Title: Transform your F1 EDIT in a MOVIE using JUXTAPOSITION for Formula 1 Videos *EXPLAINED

This way of using juxtaposition in an edit or a video is known as juxtaposition in dialogue. You can use different phrases that can contrast in the same phrase. The example number 3 of juxtaposition in one of my Formula 1 edits is about the Fernando Alonso edit that I made in 2018,
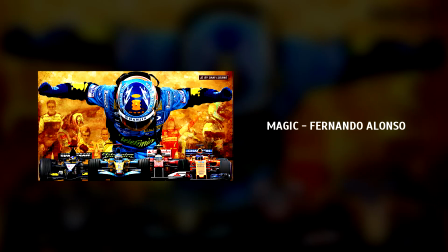516s
known as Magic Fernando Alonso.
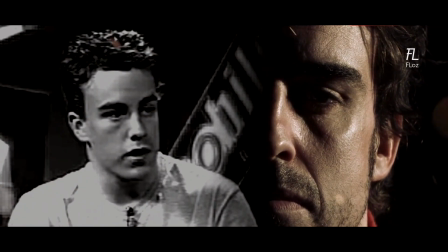519s
This edit was made by me in the moment Fernando Alonso announced his retirement from Formula 1 for the first time in 2018. One of the most important parts of the Fernando Alonso's career is the fights he had against his biggest rival in Formula 1, Lewis Hamilton. And in that context is where I've used juxtaposition to explain a very interesting montage that I made during that edit.
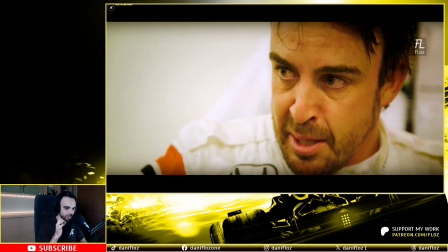545s
The moment where I've used juxtaposition is this one.
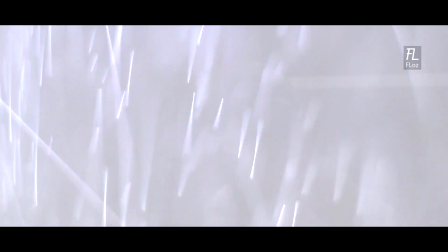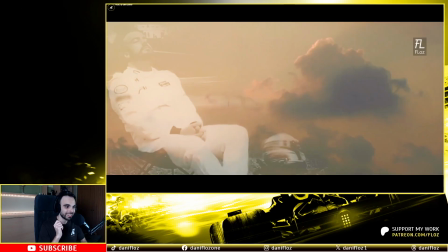559s
To understand this example, it's absolutely necessary I will explain you something.
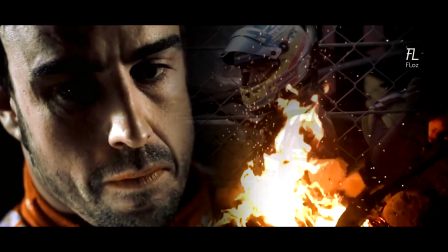563s
Fernando, after some years in Ferrari, he decided to move to a new project, McLaren Honda.
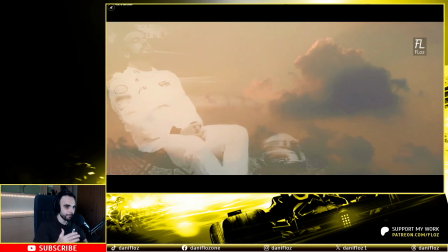568s
Fernando Alonso was convinced that he would be able to be champion again, combining McLaren and the Honda engines.
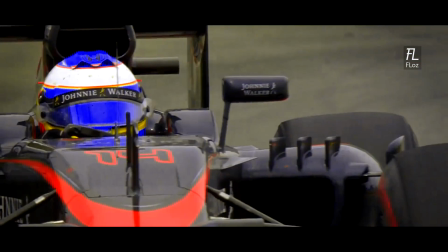575s
But the reality was absolutely the opposite. The McLaren Honda was a terrible car. The engine was terrible, no power at all, a lot of issues.
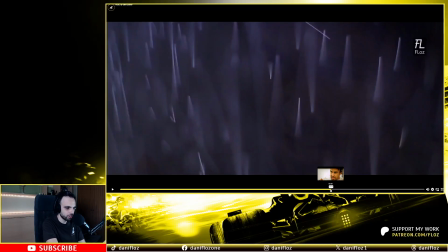583s
He had to retire the car multiple times. And this is the juxtaposition moment, guys, where you can see rain and at the background is Lewis Hamilton.
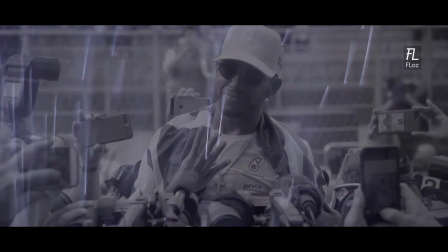591s
In those years where Fernando was suffering in McLaren, in those same years you can see Lewis Hamilton winning with his Mercedes car year by year. When you are seeing the rain at the background and Lewis Hamilton winning the championships, rain normally is interpreted by people in terms of emotions as something sad. Also represent darkness, sadness, or depression in terms of feelings of the human being. I'm mixing this concept with the images of Lewis Hamilton winning world championships with the rain at the background.
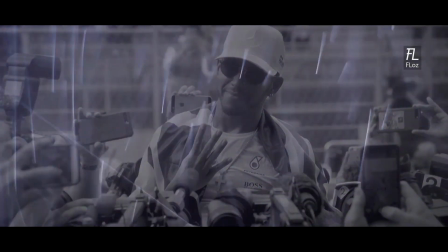621s
Winning in Formula 1 in everything in life means happiness, means success. The juxtaposition montage is that contrast between the rain, that means darkness, sadness, or depression, with the happiness you can feel when you are winning a world championship, like Lewis Hamilton.
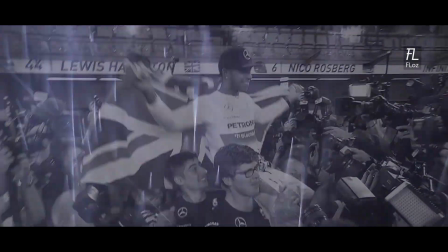640s
For Fernando Alonso, Hamilton winning world championships means rain, means sadness, means depression. Why? Just because Fernando Alonso knows that one of the Formula 1 drivers that is at the same level than him is Lewis Hamilton. And at that moment, Fernando Alonso had not the car to fight with Lewis Hamilton for championships.
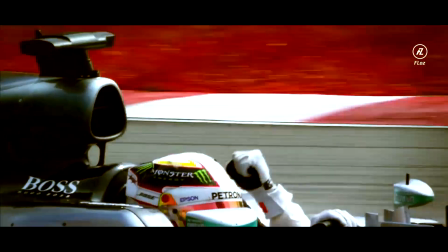661s
Meanwhile, Lewis Hamilton at that moment was winning and winning and winning. So for Fernando Alonso, Hamilton winning world championships means darkness, sadness, means depression for Fernando. That's why I use this rain concept to mix them with Lewis Hamilton winning Formula 1 World Championships. In this montage, the images at the same time. It is not next to each other. It's like a fusion between the rain falling down and Lewis Hamilton winning, but also works as juxtaposition because you are seeing the two concepts in the same image that are absolutely different.
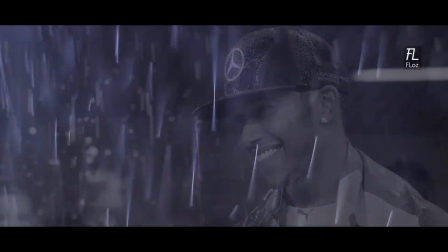This is juxtaposition in montage, another way of using this technique in your Formula 1 videos. Before to show you the fourth and last example that is the most spectacular, make sure you are subscribed to the channel, guys,
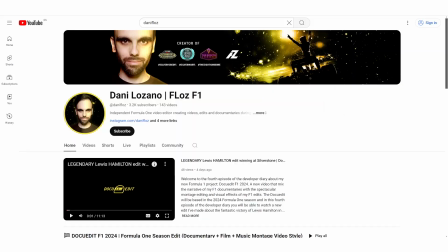715s
because in this channel I'm sharing a lot of tips,
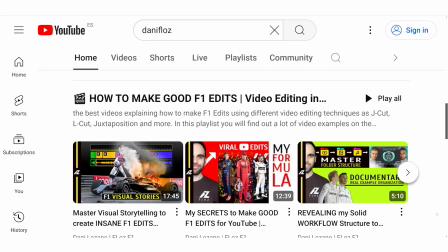718s
tricks and lessons about video editing techniques that you can use in your Formula 1 videos and edits. Move on to the fourth and final juxtaposition example. I made it in my Formula 1 edit Green Light Sebastian Vettel. I made this edit in 2021.